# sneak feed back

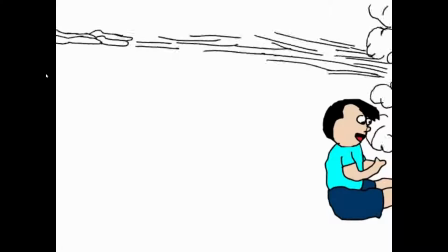great and so much fun um the only thing is with this is I didn't realize how difficult it
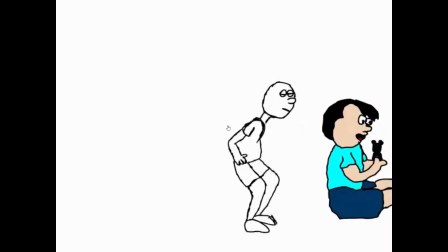actually is it is like completely learning animation again because it's complete
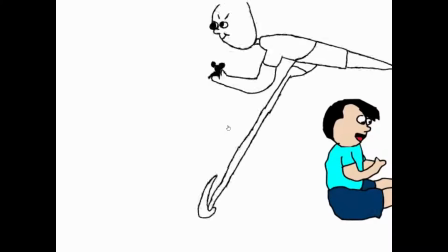different timing completely different thing overall so
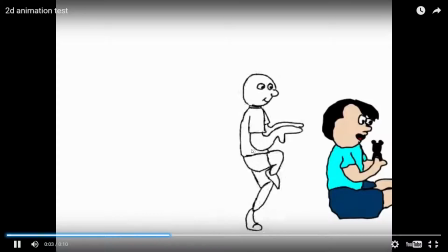that was something really new for experience and it was great experience to do and I think
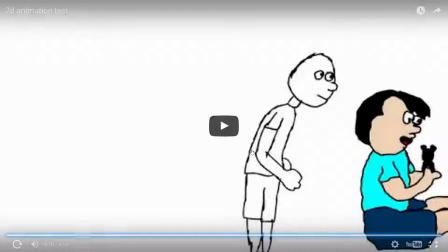it's something that as an animator you should have a go at because it
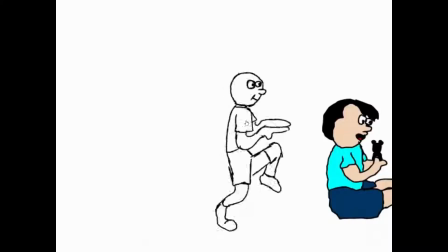is very widely used back in the past with Tom and Jerry and Looney
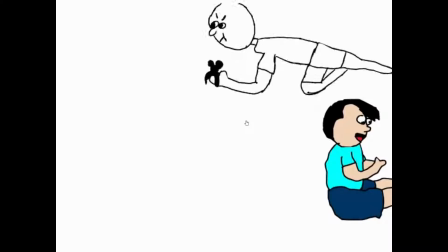Tunes and with Tex Avery's and and it should be something that I think people should
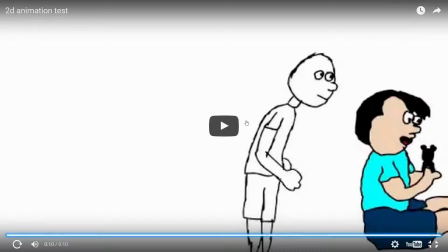practice is really a dedicated squash and stretch and really completely crazy over the top stuff so it was
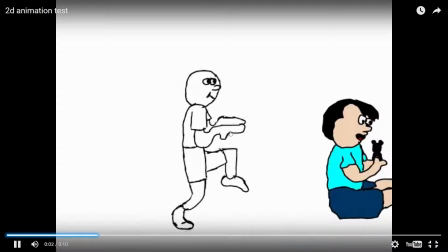really fun to kind of do something completely different that I've not done before but
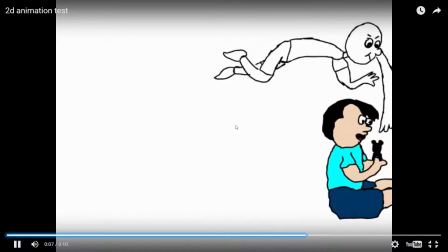overall really happy with it and the
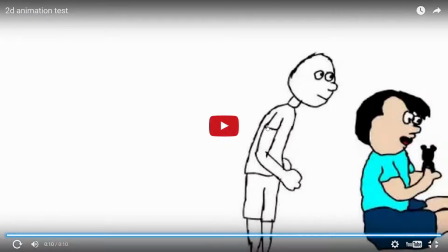only problem is I just wish I could have finished it that's
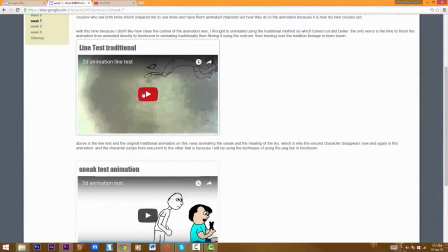it and then as we here I'll discuss about the line test just quickly.
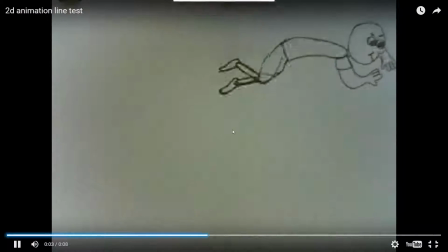The line test worked really well and I kind of went for the
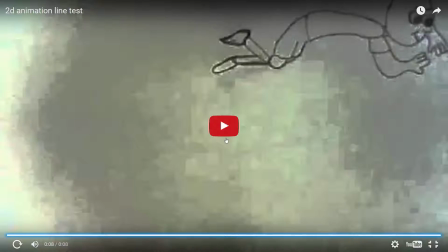easy method and the quickest method because in animation you do have to do it quickly. The kind of time saving is probably the best way to do it and kind of like the time like like with twos it was when
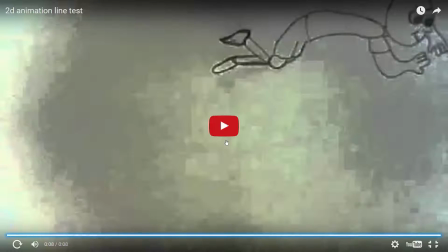the kind of idea of animating twos came along it was kind of the same you do the same thing that you do in a wands but it's time saving and that's what they are looking for well in mainstream Hollywood animation that's what kind of came around it's a quick approach so
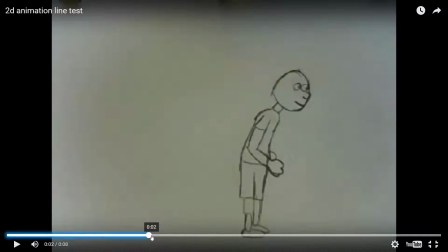kind of him jumping from there to there uh was something that I thought I could do that digitally because I knew that I was going to use a peg bar to get into walk across and when some of the arms going missing when he brings
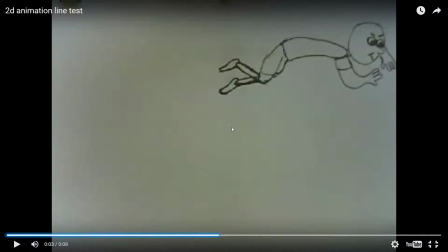back I knew that I could put that in digitally anyway and with the
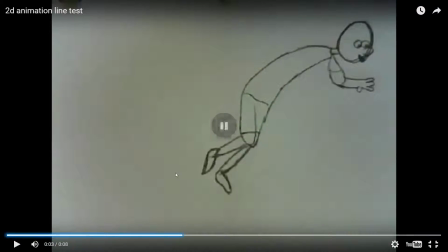second twin reappearing and disappearing that was the reason why I drew him to see that I had a aesthetic look to him and also so I knew how to animate this character around this character here so that at
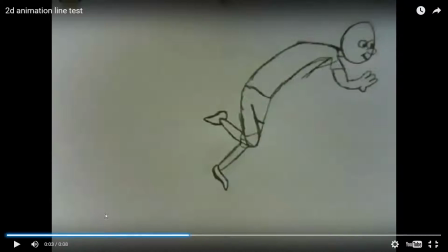this point or when he stretches his arm it doesn't get in the way of a character and also when he jumps he doesn't jump over the character then on
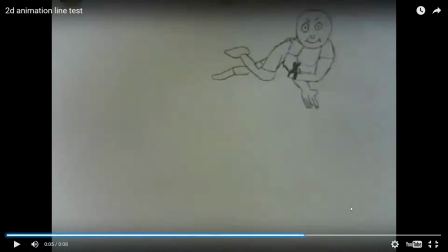top of the layer that was digitally speaking to me over the layer of the other twin so it was really good to kind keep drawing him now and again instead of just drawing him on the one beginning frame so that
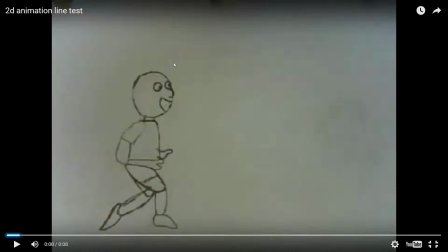I can map out where that character is and animate this character around it but the line test really did work it really did help and with line testing it really gives me a lot better cleaner drawings than digitally which
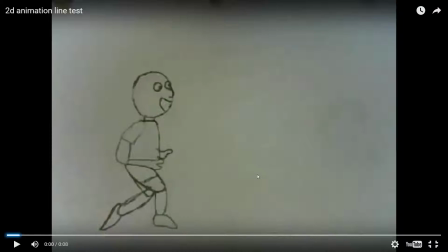with the other one really was a problem because the character grew as he walked across which was a massive problem so now I think really my method would be to do this and traditionally animate it and then put it in digitally
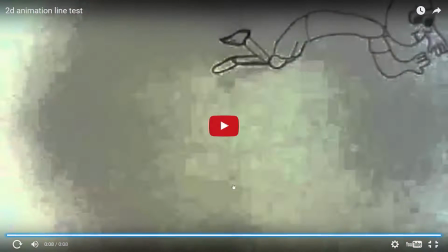and with this character here the other twin I was going to do a complete separate animation
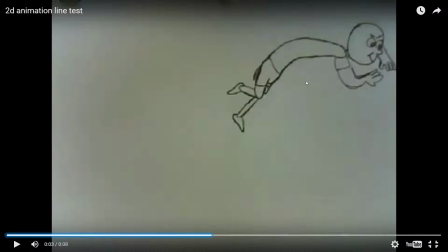with a load of new punched paper and then digitalize that
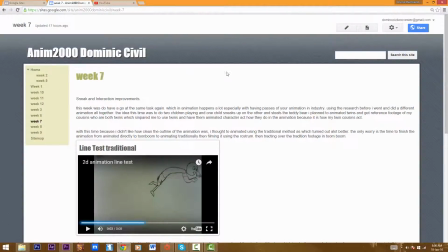But that's everything with the line test and the sneak and interaction improvement.